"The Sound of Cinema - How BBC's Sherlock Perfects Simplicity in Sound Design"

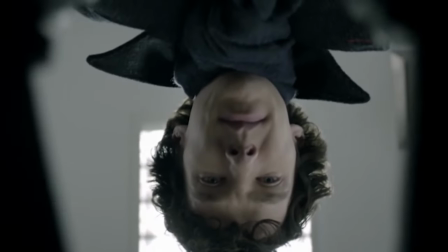BBC Sherlock, in my opinion, is one of the most underrated shows ever created.
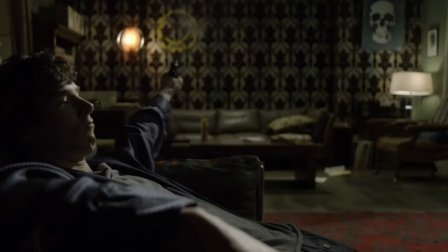It gets a lot of heat for having quite an annoying fanbase stemming from the Tumblr days, but personally it's my favorite show ever created and has some of the best writing that I've ever seen in cinema.
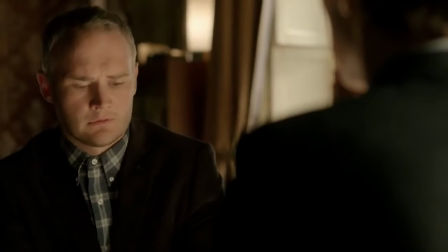But today we're going to look past possibly the most revered aspect of the show, the writing, and dive into a part of the show that probably not many people even notice.
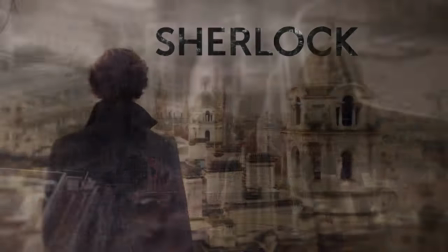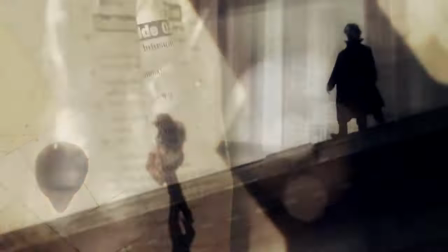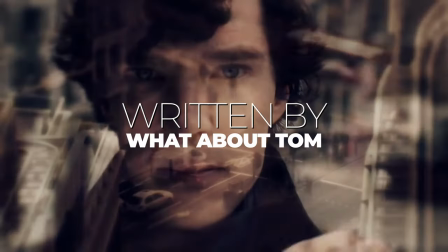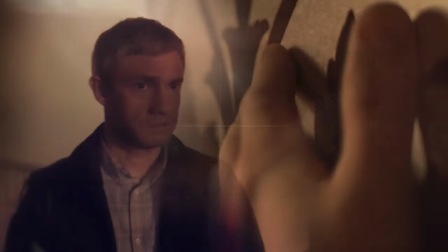The sound design of BBC Sherlock is probably one of the best examples of simple sound design done to perfection. Nothing over the top, nothing too fancy, just some good old-fashioned simplicity. The reason it flies under the radar is for that reason exactly. It doesn't have that wow factor that a lot of other TV shows and movies have, and it isn't overly complicated, but I think that's the point.
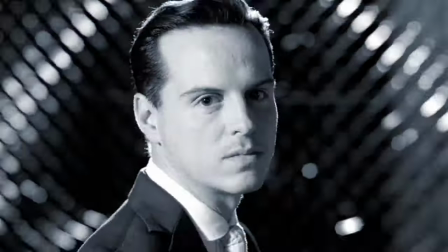In an overly complex and complicated world, there are so many variables and moving pieces to the show already.
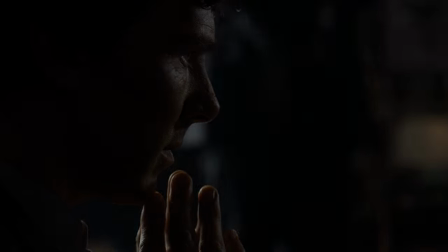When creating a film or TV show, you need to be conscious of how much data is too much for your viewer to ingest at once.
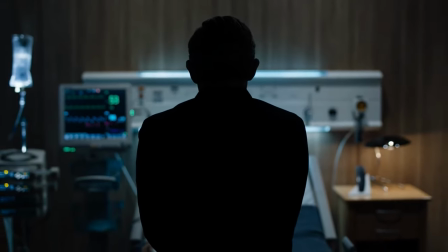Between all of the overly complicated factors within this show,
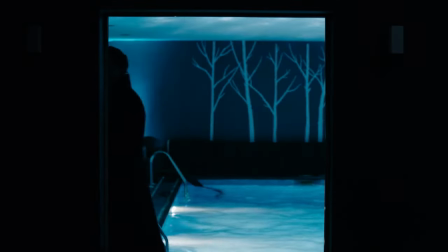it would simply be too much to add yet another aspect of complexity to each scene by over-exerting the sound design, but don't confuse simplicity with mediocrity.
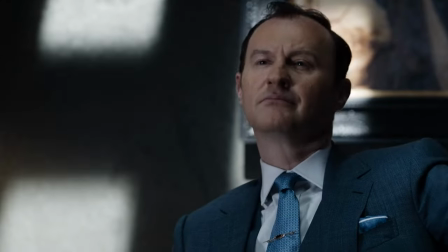Let's dive into why the simplicity of Sherlock's sound design might be so intriguing to a viewer like myself, and how it helps drive the story.
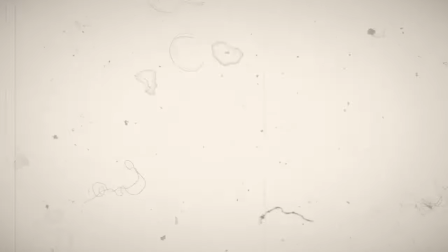I've broken down the way sound design in Sherlock is used into three main categories.
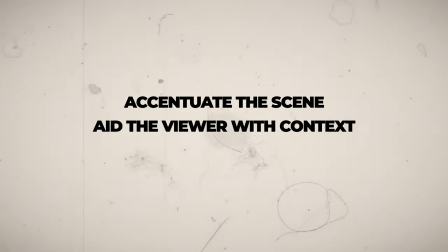To accentuate the scene or make it feel larger than life, to aid the viewer with context, and as a metaphor or analogy.
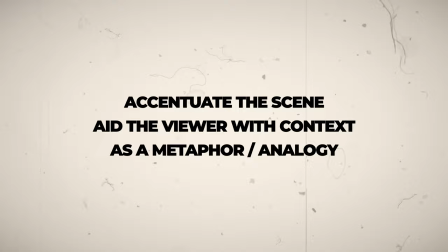And this ties back into my original statement.
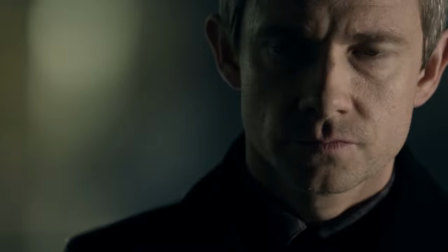Nothing is overly complex about these three categories, they've all been done before, but it's how and when the writers choose to use sound in such a simple way that really is intriguing.
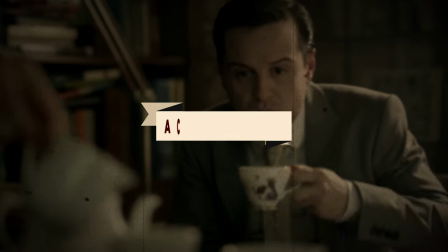Accentuating things with sound design is usually the goal of cinema.
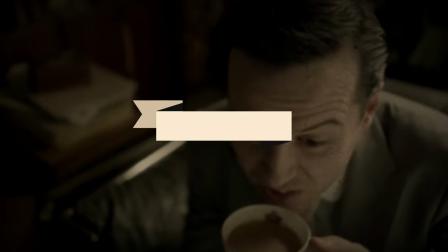That's why, a lot of the time, the objects used to create certain sounds aren't always the same ones that we're seeing on screen.
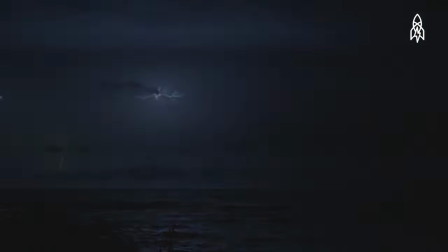Accentuating certain sounds gives a feeling of things being larger than life, and that's what cinema is about. An immersive experience that feels real enough, but overall seems greater than the world we live in.
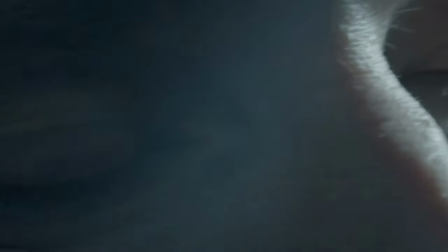This shot of John Watson waking up from a drunken slumber in a prison cell is one of my favorite uses of this concept.
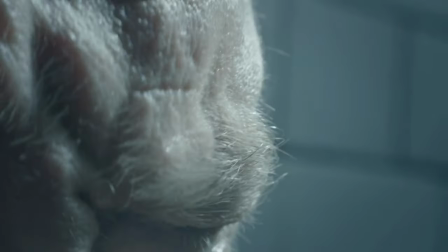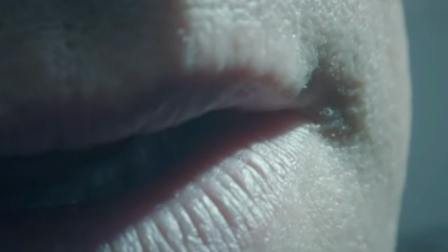John's eyelids opening and closing almost sound like dragon's wings flapping in the air.
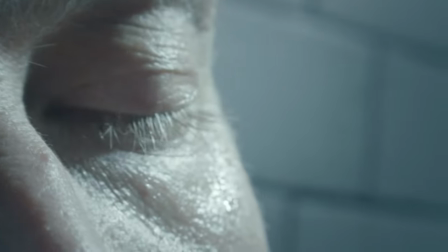The bold, booming sound brings attention to one specific thing, his eyes opening and closing,
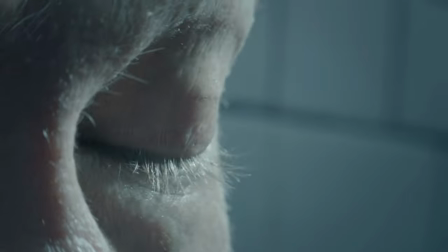because, as hungover as John is, the tiniest little sounds can practically be heard inside of his own head.
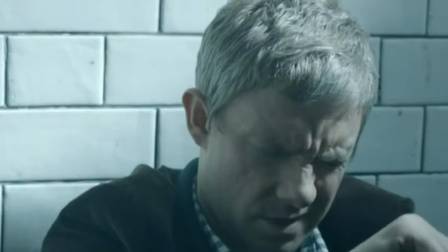Simple things like the exaggerated sound of a laser,
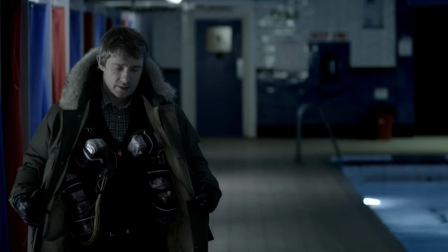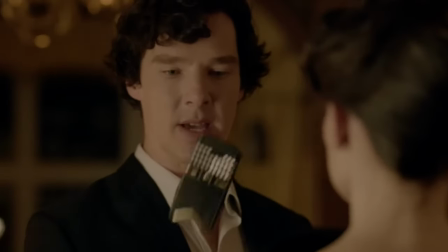or the booming bass hits when punching in a passcode,
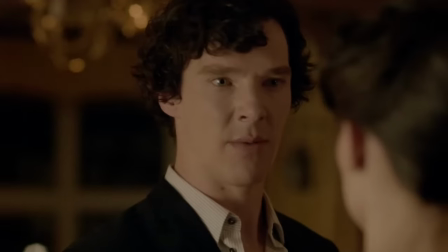would simply not have the same jarring effect if the point of the sound design was realism.
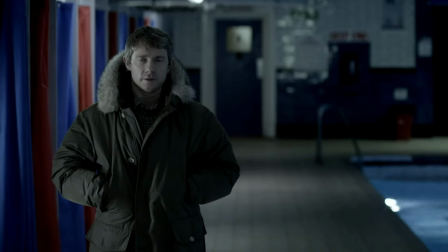Take this shot of the laser, for example.
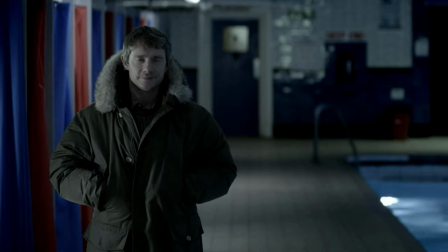Typically, laser pointers don't make noise, in my own experience, but there needs to be a certain aspect of excitement and an alert to the viewer that shit's about to go down.
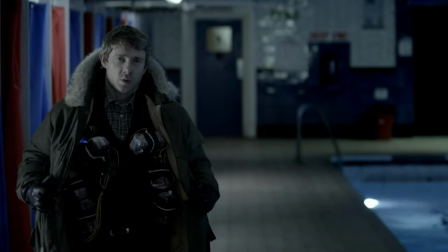Here's the shot without the sound effect added.
What would you like me to make him say next?
And with the sound effect.
What would you like me to make him say next?
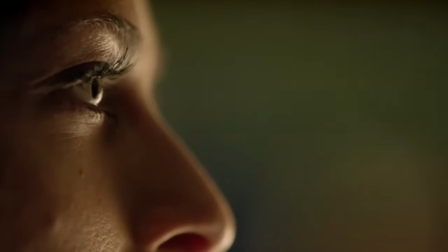The same goes for this scene when Sherlock has finally beaten Irene Adler, the rival of the episode A Scandal in Belgravia, in a game of wits.
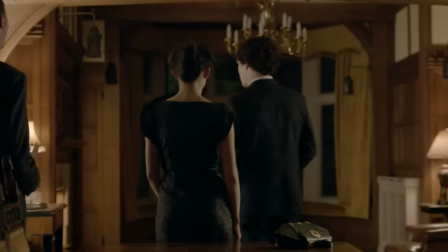As he punches in the passcode to unlock her phone that's riddled with dark secrets that she uses for blackmail,
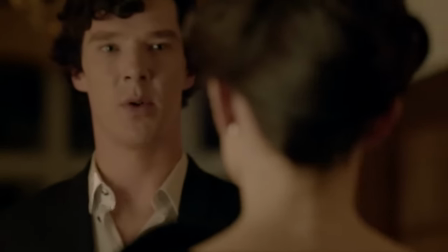we hear these booming bass sounds with each keystroke, as her life seems to crash before her eyes.
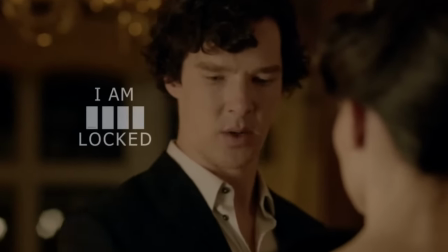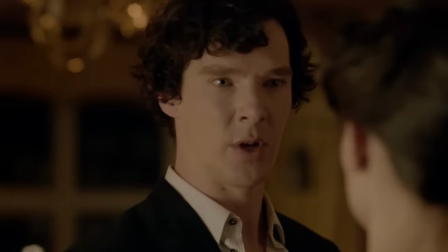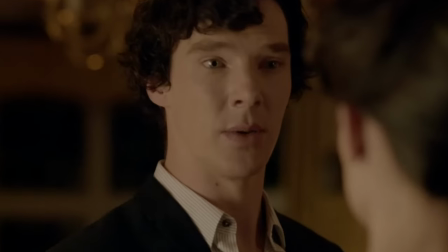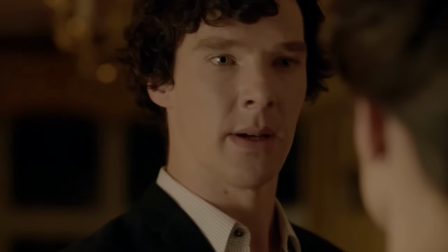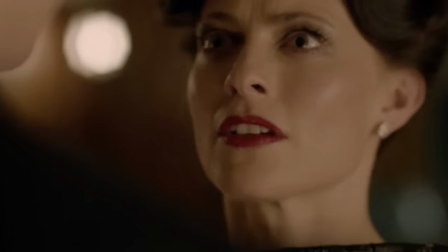Without these bass hits, there isn't as much drama.
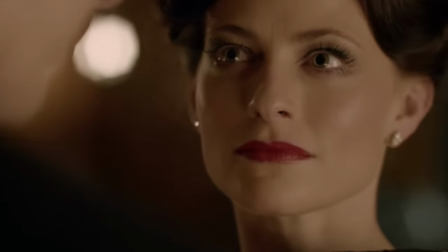It takes away the feeling that Sherlock has literal power generating through his thumbs,
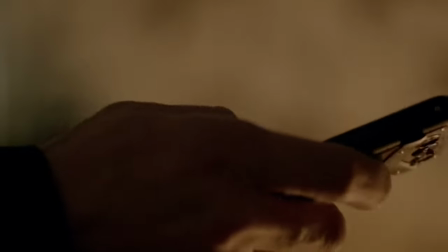and can possibly even be seen as a metaphor for the power he has over Irene Adler by knowing her passcode.
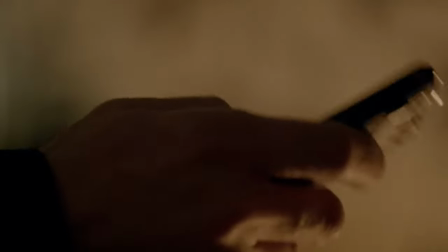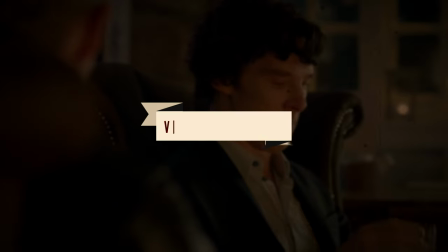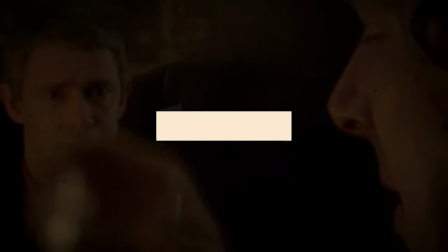Now, using sound to aid the viewer with context is one of Sherlock's strongest assets.
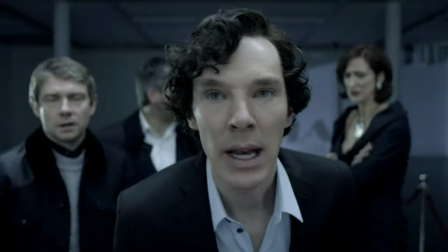There are so many complexities in this show, constantly confusing the viewer and throwing a million things at your eyes and brain at one time.
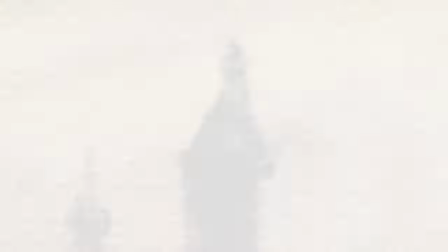That's why using sound for context is important. If we just see five things quickly appear on screen in succession, it would be slightly difficult to remember all of what you just saw. But if you get both a visual and an audible cue,
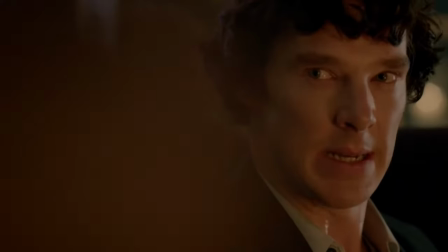you've now been given two forms of context instead of just one, leading to a better chance of remembering what was on screen.
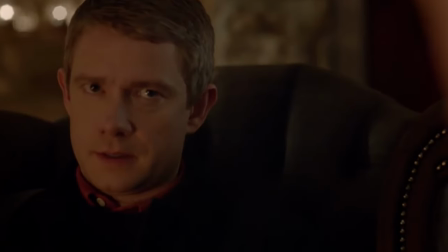We see this a lot in scenes where Sherlock uses his deduction powers.
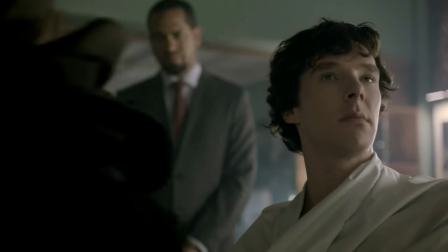This specific scene is a great example, as it gives context to almost every piece of information being deduced by Sherlock.
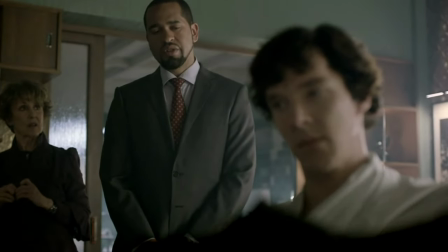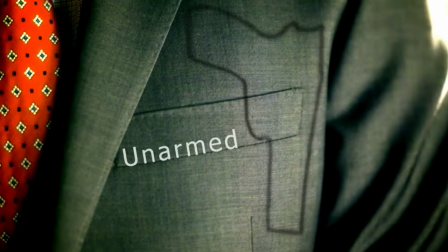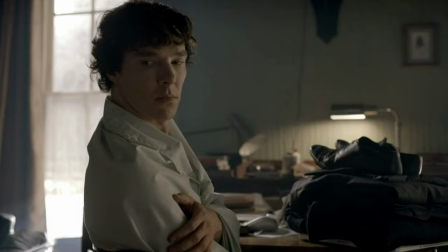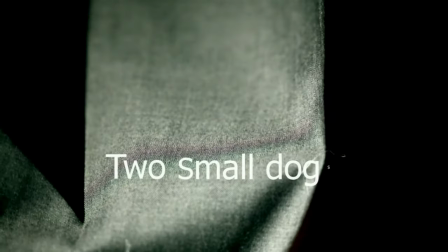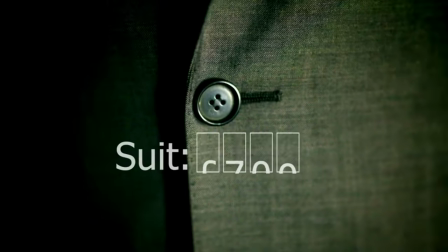The sound of the cash register while showing the man's $700 suit. The sound of dogs barking while we see fur on the man's clothes.
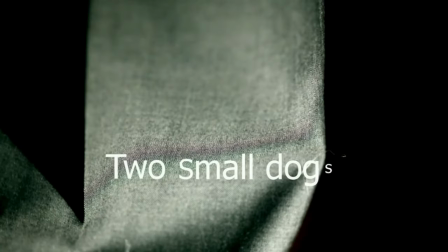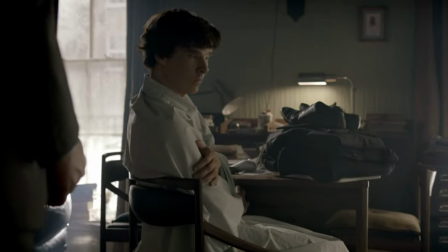Everything is mapped out to give audible context to what's trying to be communicated. The same goes for this shot in Episode 1 of Season 4, The Six Thatchers.
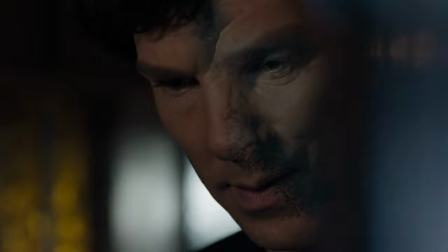Sherlock and John had just been to a crime scene in which a bust of Margaret Thatcher had been smashed on the ground.
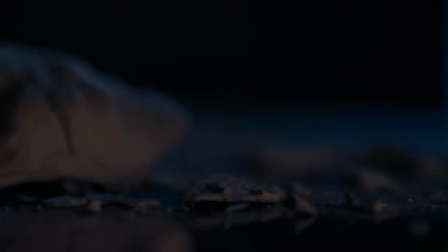A few scenes later, Sherlock realizes that there had been yet another break-in, and another broken bust of Margaret Thatcher,
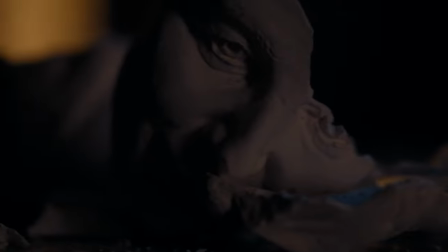where the sound of breaking clay is heard as they show an overlay on half of Sherlock's face of the bust breaking.
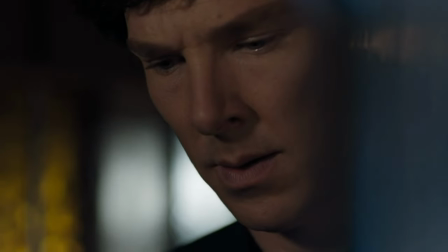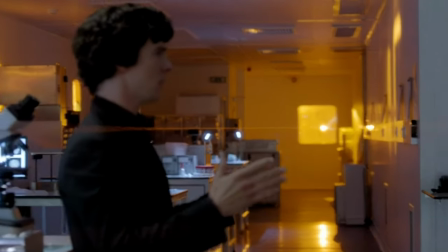Another great use of sound for context is when Sherlock dives into his mine palace during a seen in the episode, The Hounds of Baskerville.
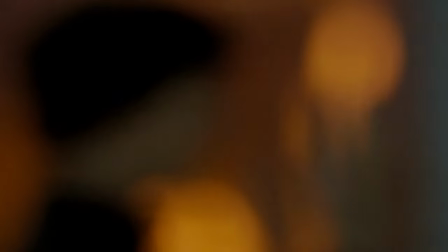As Sherlock goes into his mind palace, his own version of the hard drive inside his mind where he stores all of his important information,
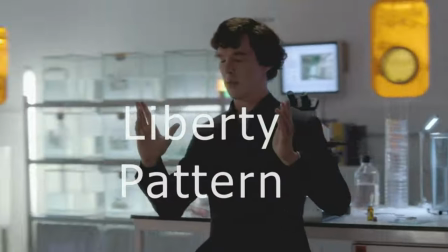he quickly swipes through numerous items that are stored in his mental eye cloud, wiping each one away as quickly as it enters his brain.
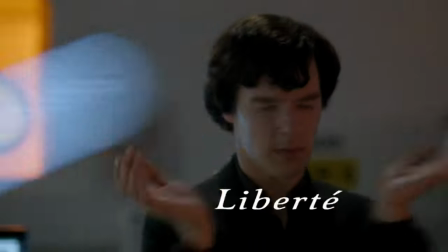As we see each thing he's thinking about visually, we're also met with a sound to go with it.
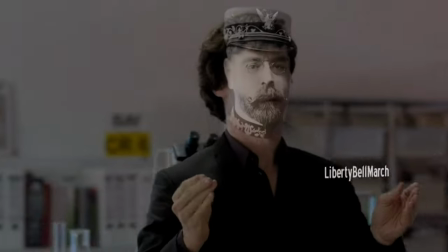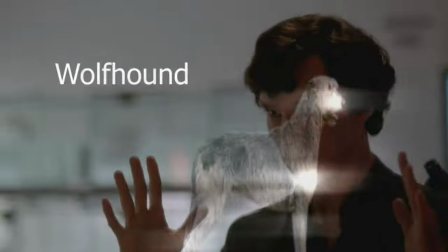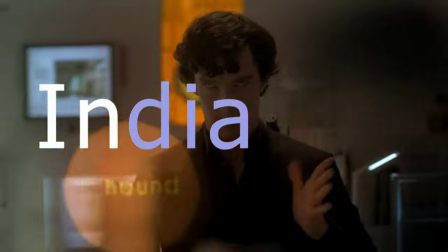Again, this gives so much context, doubling the amount of sensory information the viewer is receiving, by not only seeing the item, but hearing it as well.
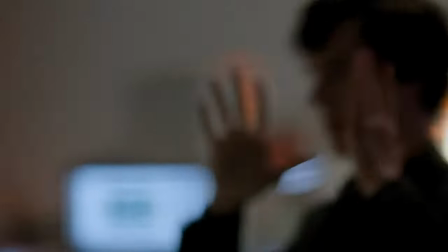And this is why the use of sound for context is so helpful in such a complex world.
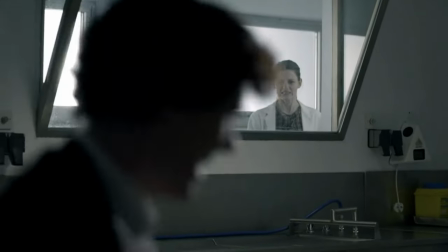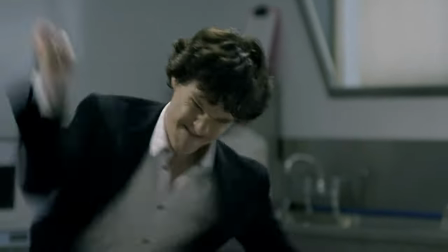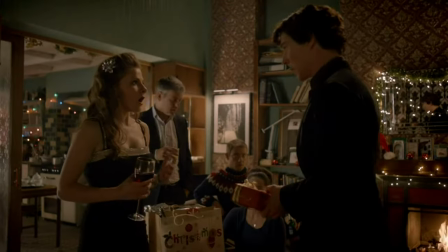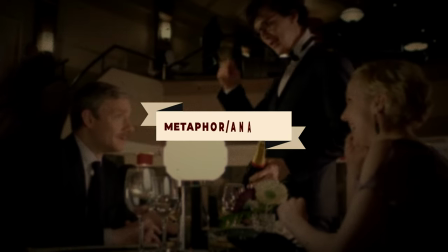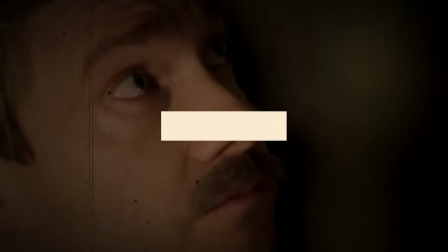And finally, the use of sound as a metaphor. Whether it's the sound of Moriarty, the show's main antagonist,
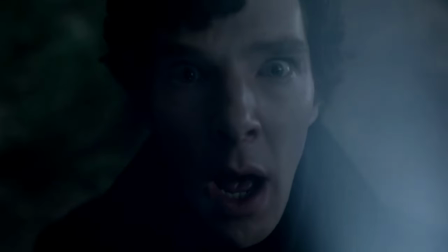barking like a psychotic dog conveying that he's so mentally insane that he should be kept on a leash, or
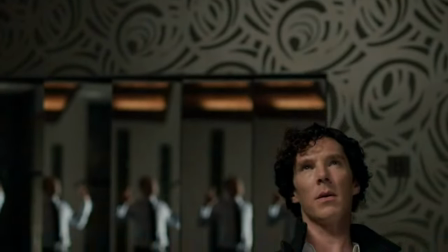the sound of roller coaster tracks in this vision that Sherlock has of himself being pulled out of the morgue just after he'd been shot
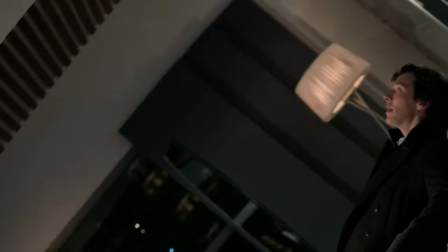in real life, conveying that he's in for a rollercoaster of an experience.
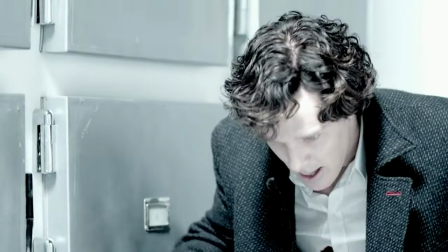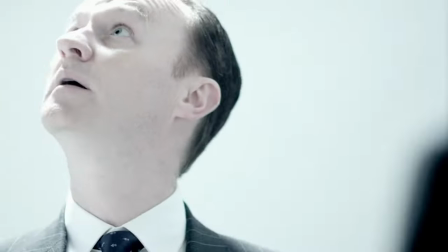The writers obviously used sound design very intentionally to portray certain metaphors and analogies depending on what's being seen on screen.
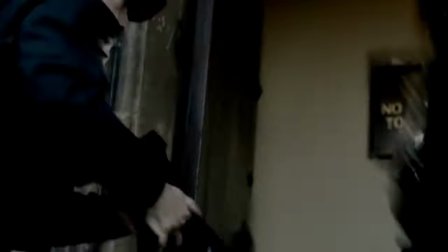However, my favorite use of analogy through sound design is the way that classical music is used during chaotic scenarios on more than one occasion.
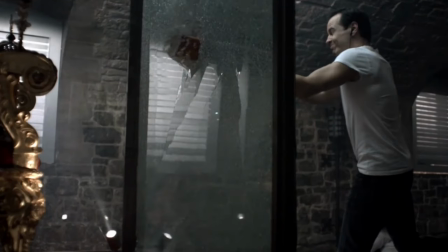Here, we see Moriarty breaking into the Tower of London to steal the crown jewels.